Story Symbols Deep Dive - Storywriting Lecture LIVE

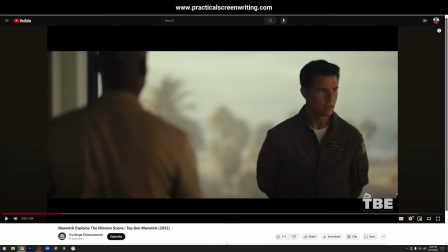(50:20)
And so this way, what they are doing here is they are priming the audience to say, okay, this is the mission, here's all the plot stuff, so that when we actually do the mission, you can be focused on the characters and their dynamics and their relationships rather than
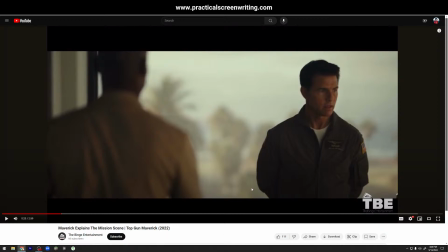(50:37)
trying to figure out what's actually going on from the plot standpoint.
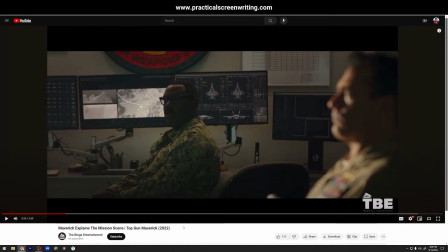(50:45)
So let's watch this again. Be very clear. See how clearly and how much they repeat themselves, right? Think about the film language of the scene. Like even thinking about the editing that's happening here, right? There is a language that they are using, a language of clarity to express to you a simple idea.
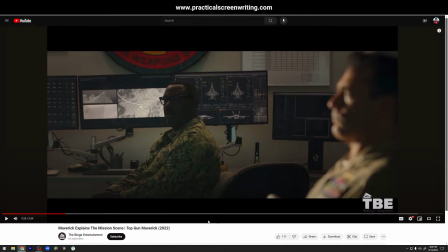(51:05)
Planes fly in, gonna go out the other side. Here's an example of what it looks like if they fail. Here's an example of what it looks like if they succeed, so that you as the audience member have full clarity on what is going on.
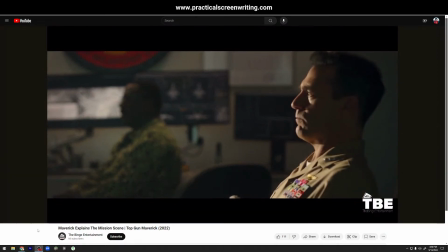(51:20) We have 1 week left to focus on Phase 2. It's the most difficult stage of the mission.
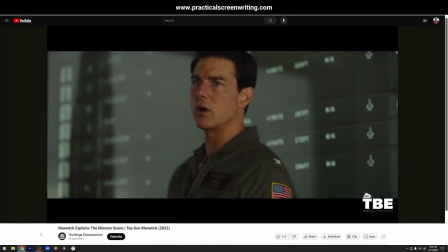(51:25) It's a pop-up strike with a steep dive requiring nothing less than 2 consecutive miracles.
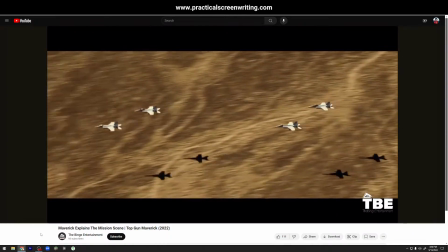(51:30) 2 pairs of F-18s will fly in a welded wing formation. Teamwork.
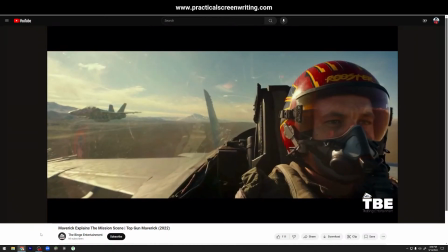(51:35) Precise coordination of these aircraft is essential to both the mission's success and your survival.
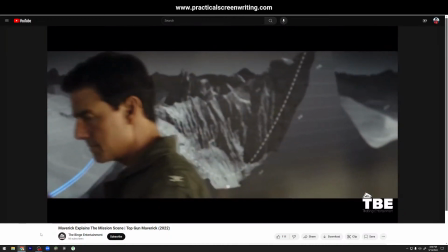(51:40) As you know, the plant rests between 2 mountains. On final approach, you'll invert directly into a steep dive.
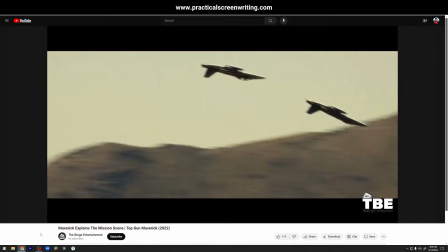(51:48) This allows you to maintain the lowest possible altitude and the only possible attack angle.
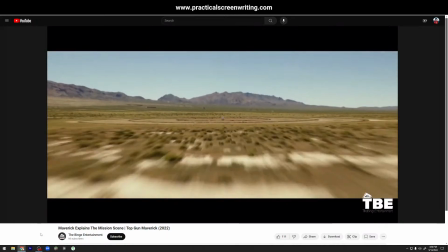(51:57) Your target is an impact point less than 3 meters wide. The 2-seat aircraft will paint the target with a laser bullseye.
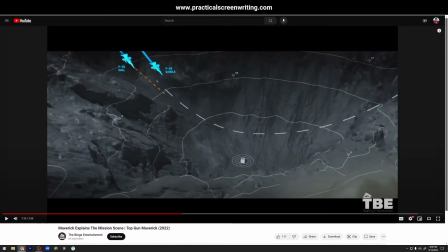(52:07) The first...
Man, you guys see this?
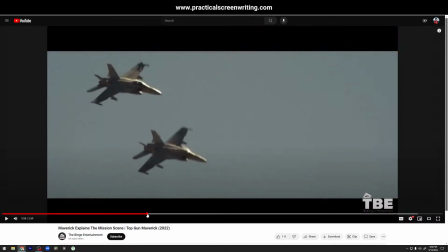(52:11)
This is like really, really professional level, Hollywood level expressing of information, right?
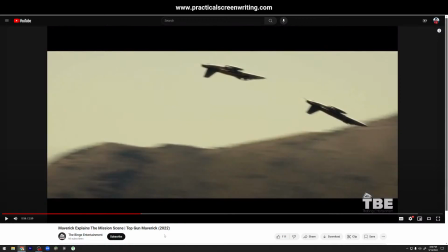(52:18)
So it's like we've got this back and forth between the digital understanding, the actual, how they do this kind of digital box in transition into the real valley and then the zoom out.
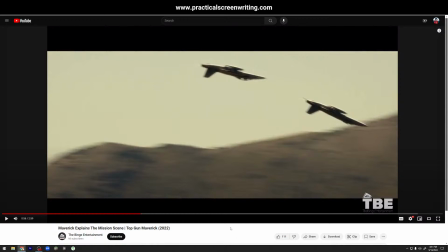(52:33)
Like it's so spatially and visually clear, and that is why I love screenwriting. That is what you want to be working towards.
Fly the over.
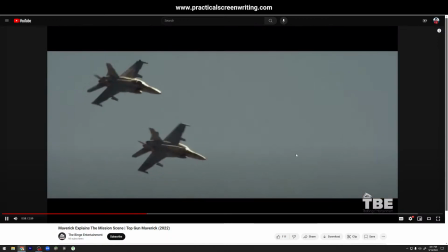(52:46) Only possible attack angle.
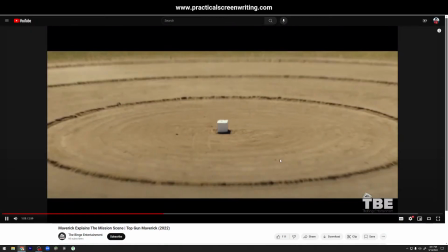(52:51) Your target is an impact point less than 3 meters wide.
Do you see this scene transition here?
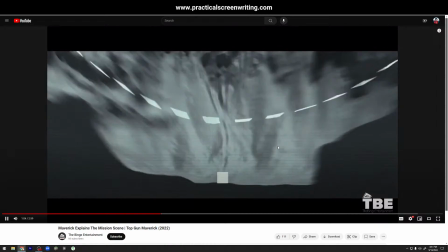(52:57)
Like, your target is an impact point less than 3 meters wide.
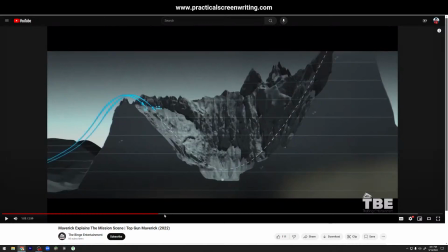(53:04)
Also, this white box is our story item or our scene object, right?
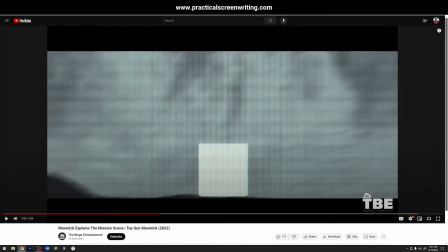(53:09)
This is what everything is about, right? This strange object.
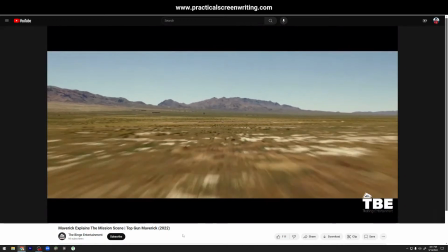(53:15) Impact point less than 3 meters wide. The 2-seat aircraft will paint the target with a laser bullseye.
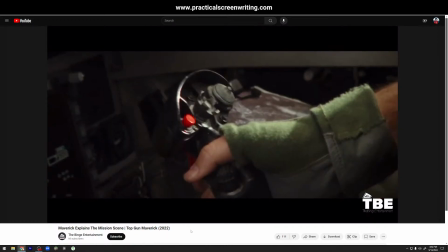(53:23) The first pair will breach the reactor by dropping a laser-guided bomb on an exposed ventilation hatch.
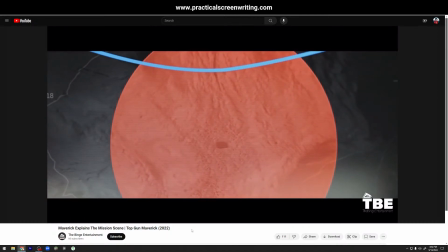(53:29) This will create an opening for the second pair. That's miracle number 1.
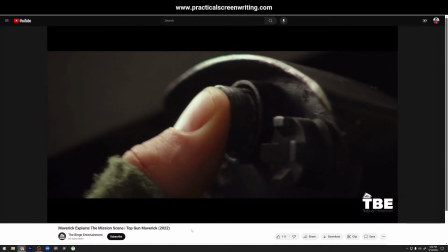(53:35) The second team will deliver the kill shot and destroy the target.
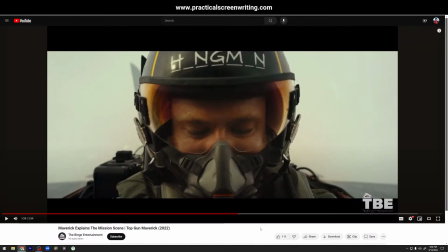(53:44) That's miracle number 2. If either...
Right, and the way that he's putting up 1 and 2, right?
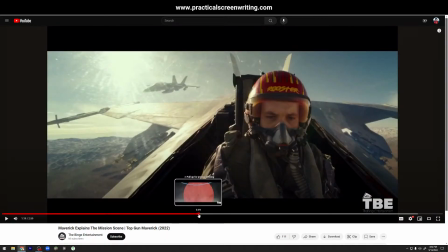(53:51)
They're just so good. It's just such high professional film language here.
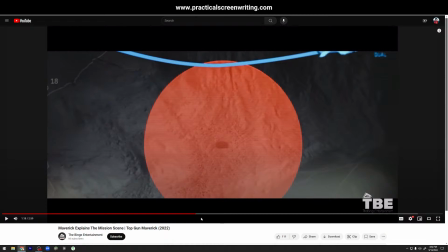(53:57)
You know, and like people forget about all of this. They're like, oh, I just need to, write my script and blah, blah, blah. It's like, no, you have to be very, very clear about the communication of information to the audience.
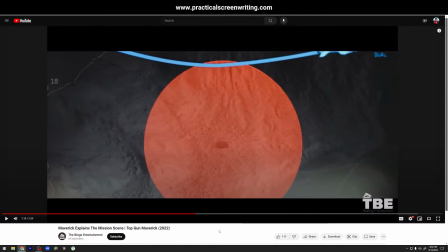(54:09)
And the flow of that, like the way that this is edited together, it's just very well done in that sense of explaining the mission. And, who better than Tom Cruise to know how to explain the mission? He's definitely made a few of these kinds of movies.
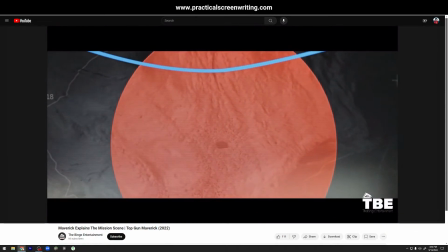(54:24) This will create an opening for the second pair. That's miracle number 1.